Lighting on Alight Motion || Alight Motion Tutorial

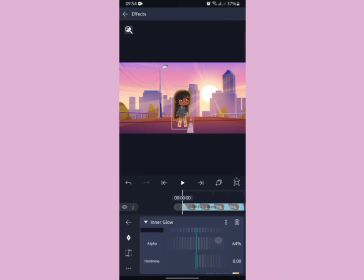[4:06]
So you adjust that, and yeah, just watch me struggle for a bit.
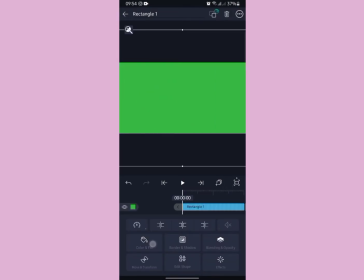[4:18]
Okay, so when you're done, set up the atmosphere, and you need 2 main colors.
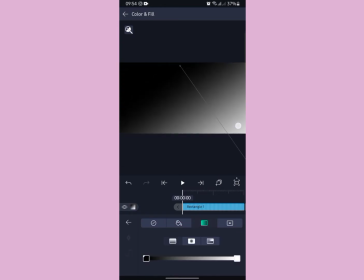[4:24]
You need the top color and the bottom color, or like whichever had the strongest colors in the scene.
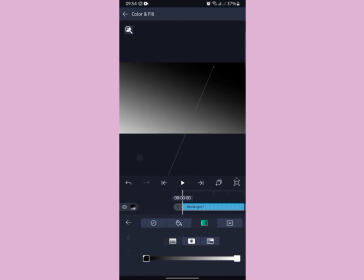[4:30]
In this case, it's kind of like more
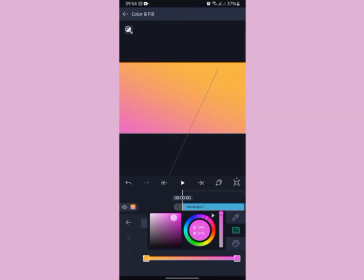[4:35]
orangey and like purplish, reddish. So you're gonna need those 2 colors. Because also they're complementary and they kind of fade. Make sure they're not too dark or not too light. And then you go over to blending and opacity.
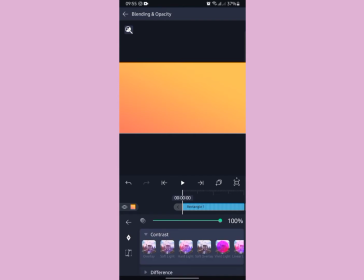[4:54]
And I usually use I go to contrast and overlay because overlay just makes everything better.
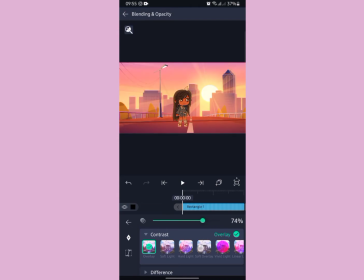[5:00]
But you can also use several other effects, such as soft light, so it doesn't actually like look too orange or pink. You can mess around with all the other blending
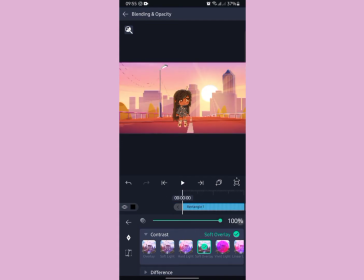[5:16]
tools and see which one you think is right and which one you like best.
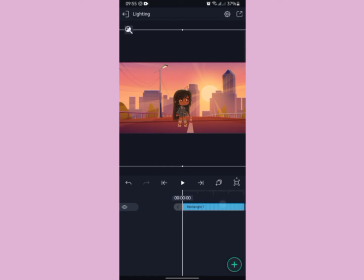[5:20]
I just like overlay more, like linear dodge, multiply, screen, soft light, and color burn, I think.
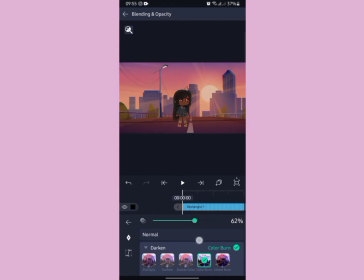[5:29]
Yeah, so you can try those out too.
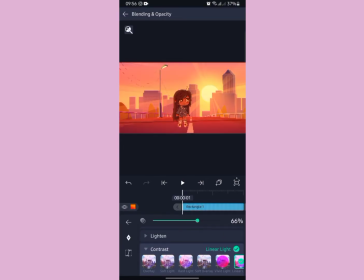[5:34]
So after you're done horsing around with the effects for a little bit, oh, it seems like I'm not done.
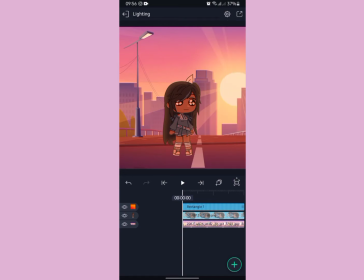[5:47]
Okay, yeah, I'm done now. So go ahead and appreciate your art, scroll around for a bit, have fun, admire the details, because this is your masterpiece and you should feel satisfied.
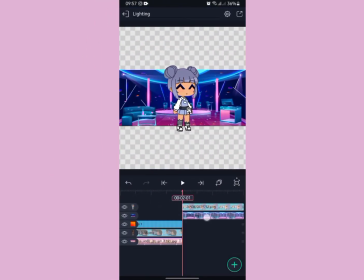[6:02]
Introducing Lab Rat number 2.
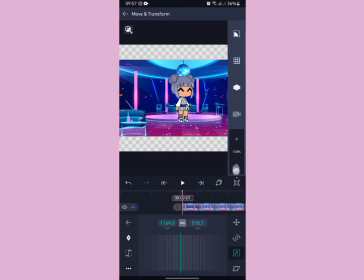[6:05]
So the main two colors are blue and magenta, blue being at the top and magenta being at the bottom.
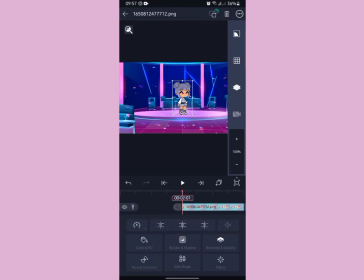[6:12]
It can also be pink. And you adjust the background, adjust the character, put it where you want,
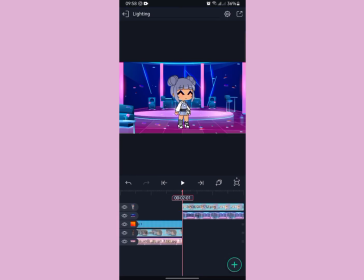[6:22]
and you need kind of that ombre effect that you put. So that's at the end though. So you need to put solid fill at the beginning to blend your character into the background,
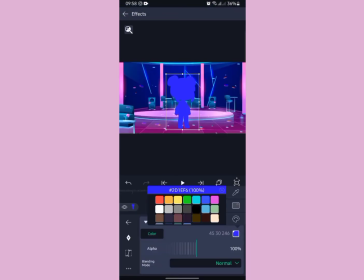[6:37]
and outer glow or just glow to make your character look that she's actually been hit by the light in the atmosphere. And you know, disco lights are really colorful, but you just need to stick to this color scheme or like it'll be pretty confusing.
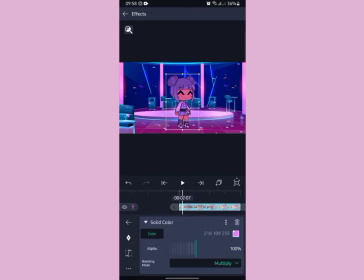[6:56]
Imagine seeing red in a disco that's like mainly blue. That'd be kind of weird. So yeah, adjust into multiply. Screen, if you use screen, your character will be looking like a lava lamp, and that's not what we're looking for.
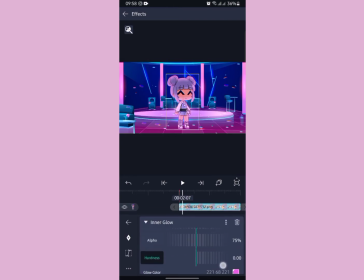[7:14]
Use an in-between color. I use like more purplish to lilac pink thing because it's in between. It's not too pink, not too blue, so it doesn't look like I'm making preference and favoritism. Each color is loved equally. So now we do the ombre effect.
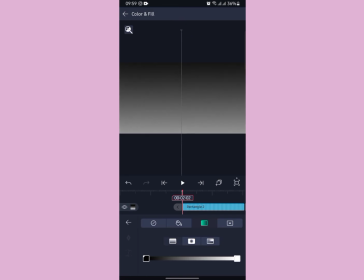[7:34]
This is really important as it gives the picture more character. I don't really know how to describe this, but this basically makes the entire atmosphere feel a certain way,
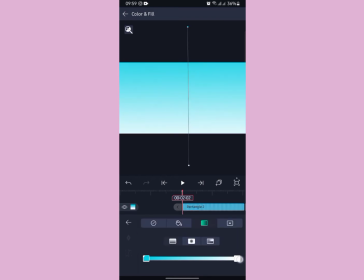[7:47]
like warmer or more familiar.
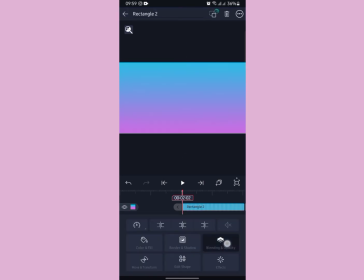[7:54]
I don't know, it's just needed, okay?
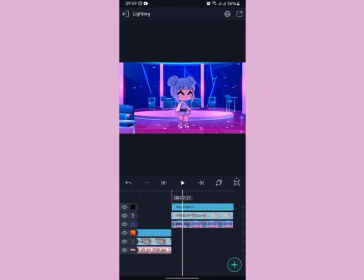[8:00]
Make sure you lower the opacity of the ombre layer if the light is a little too strong. So yeah, I think this is about our finished result.